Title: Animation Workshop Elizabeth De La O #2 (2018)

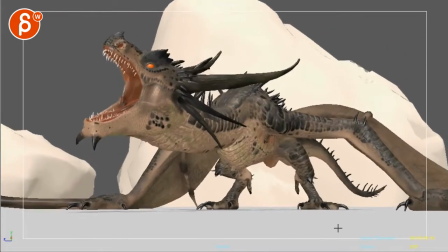[12:35]
Impact tremor on the tail there.
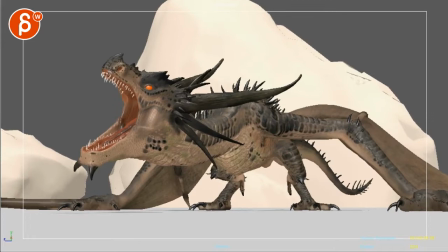[12:41]
It's cool. I'm going to be incredibly picky. Say that this spiky thing of the wing, if you could rotate that up so it's more here.
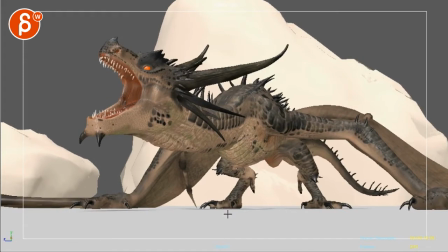[12:51]
Basically, so you're mostly like A, separated from this. So this tip would be maybe up here. This is super picky. I'm just looking at tangent moments like that.
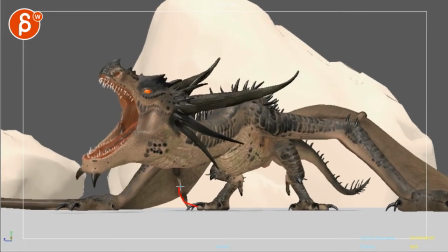[13:03]
It also seems to go through the ground too. So either way, you want to go up a bit higher. Just a bit.
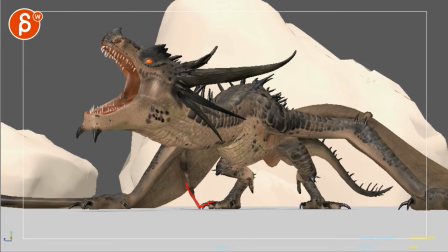[13:08]
So it's not that connection there. So picky. So picky.
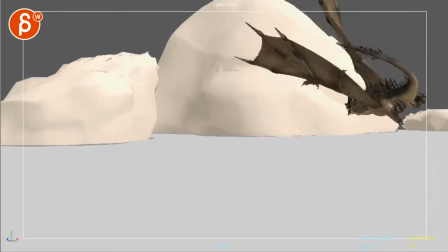[13:14]
It's very cool though. Definitely much, much better.
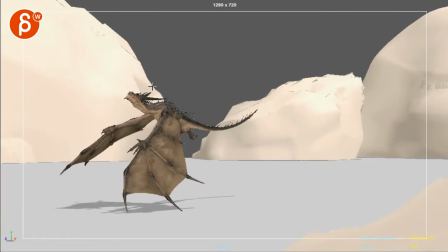[13:19]
And now be careful with moments like this where
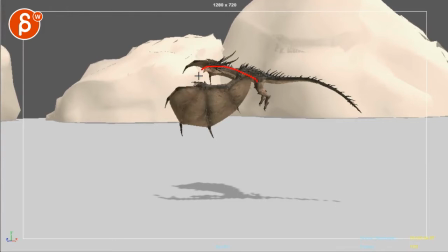[13:23]
I would probably from here on with the neck, as it goes up here,
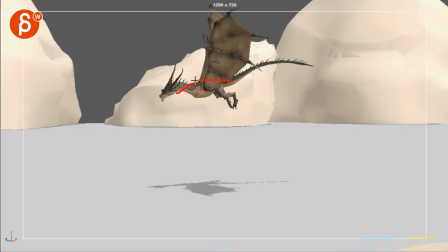[13:28]
you can go a bit more in line with that upper body here, with the chest area. So you don't have this kink here. So it's a bit hidden in the wings, which is cool.
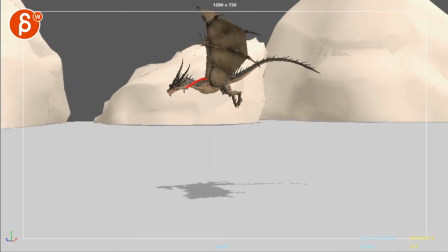[13:40]
And then through there, I would have that neck a bit lower. So it follows a bit more.
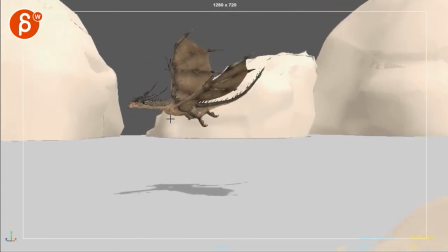[13:46]
And then when you go up, you really have a nice rotation up and a pull. So that when you're here, again, you don't have that kink here.
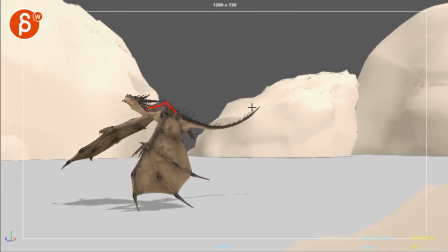[13:54]
You want your neck to, I wouldn't say full on, up like that.
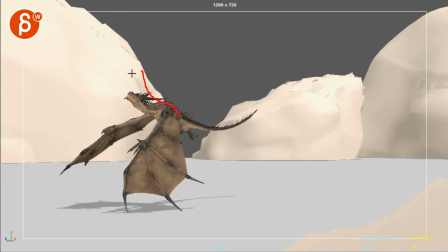[13:59]
It might be too strong, but definitely a bit more like that. So it kind of goes up like this. The head, it's got a little bit of a line like that, and you can kind of squint your eyes and it gives you a nice C curve. Right now this just feels a bit broken there.
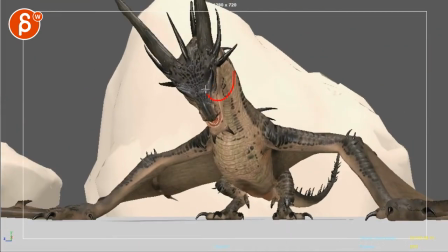[14:17]
And then on that impact, I don't know if you have any rotations this way or the other way.
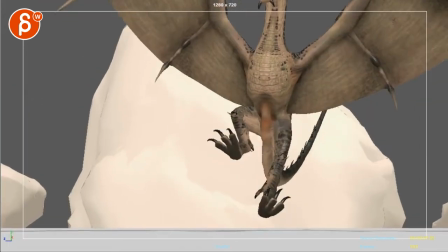[14:24]
So it's, and it would be a shake basically on the neck area, so imagine it's kind of a neck jiggle for polish through there.
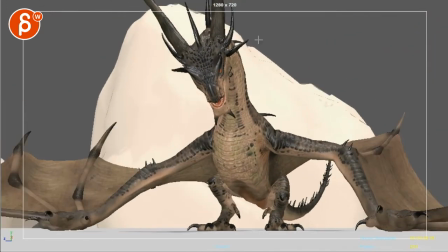[14:33]
Even the head would be on that if it's tilted already like this on that impact by now-ish or so.
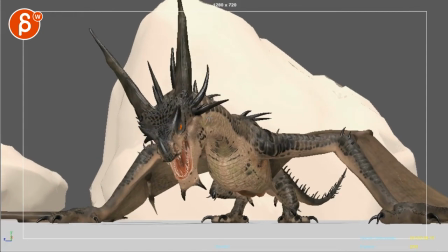[14:41]
You can say that instead of like this, they're already lying like that. It's a bit of a dip this way.
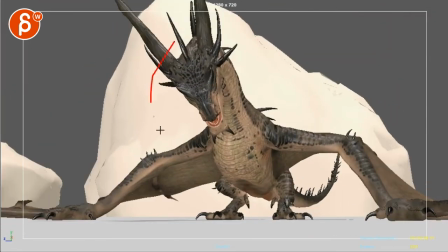[14:46]
Just so you can feel that impact boom down, but also sideways, rotation-wise on the head.
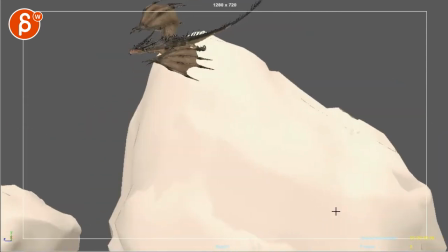[14:53]
That's cool. I'm a big fan of that. You can almost have a
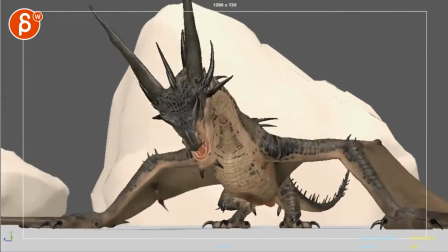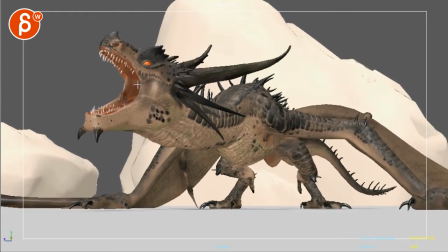[15:02]
rawr, and right through there rawr, for that last end. One more up to the sides, kind of a rawr.
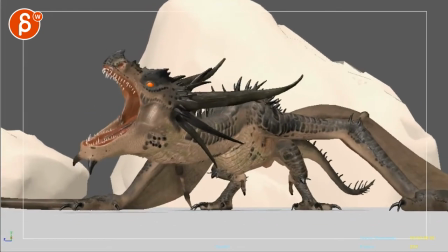[15:08]
That's a one more thing. But don't really need this.
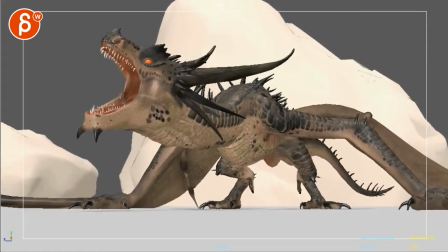[15:13]
I mean, it's already super cool. It just feels like it's rawr, and then it relaxes, or it or she.
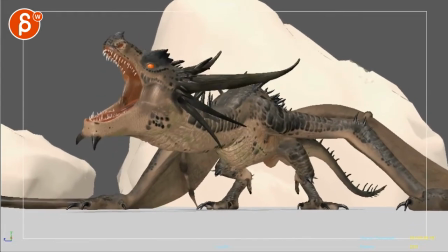[15:20]
So that's totally up to you. You can do a rawr and then it stops, or you can do a rawr and then rawr one more.
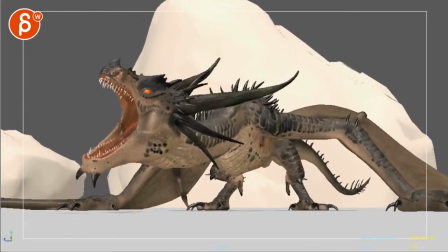[15:28]
Totally up to you. It's very cool though.
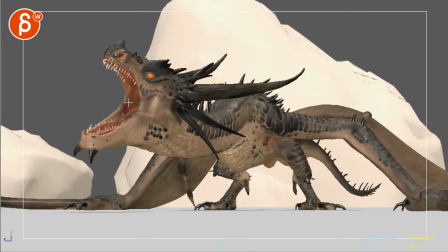[15:31]
And then in your polish, you can have a bit of a tongue animation in there, a bit of a shake through there as it all shakes through here.
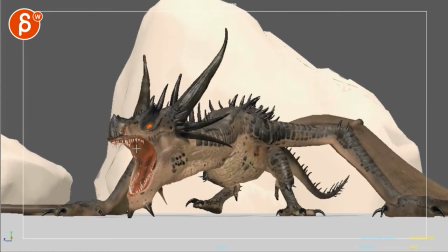[15:37]
Maybe even a bit of a curved tongue that flattens then through here.
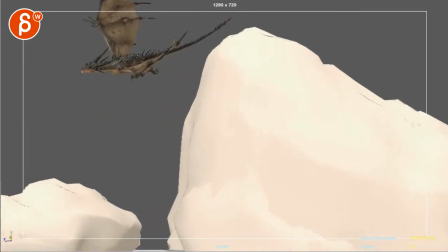[15:43]
So there's some movement in the mouth. And then all of that shakiness, you would have it in the tongue as well. Since, let's see here.
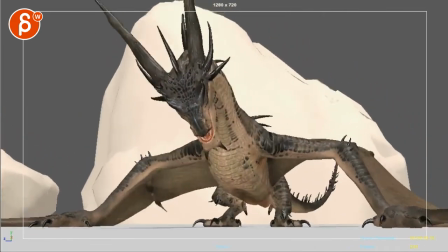[15:52]
Yeah, you got stuff in here. And I wonder how far you could go. It's probably enough to go through here with a little bit of jiggle here.
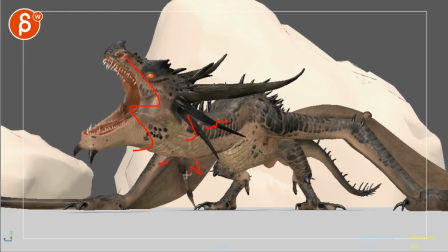[15:59]
I was thinking, oh, maybe there's some tiny bit here and the membranes would shake a bit. But I think that's too much. I would just concentrate on this section with a little bit of jiggle through here, kind of fanning out that energy.
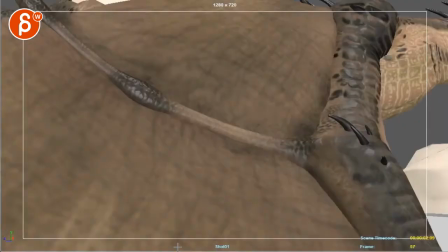[16:10]
I think that's it. I'm going to let this be like that. You're going to get into all your polish stuff.
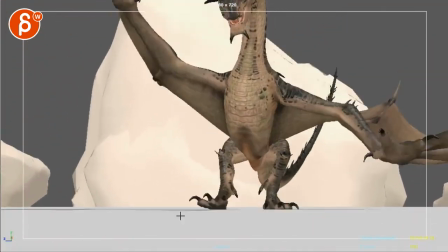[16:16]
But overall, so much better. It's very cool. Yeah, it's really, really neat.
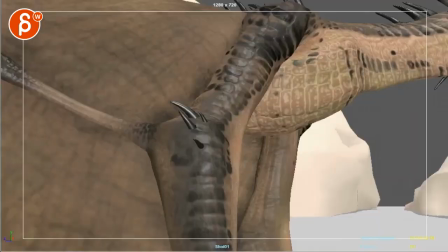[16:22]
So as always, any questions, let me know. You can email me if there's anything that is unclear.
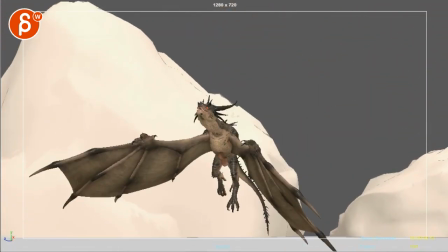[16:27]
And that is it. All right. Thank you. All right. There's an email. You can sign up. You can start whenever you want. You can submit whenever you want. You get 16 submissions. Either way, a like and subscribe would be awesome. All right. Thank you.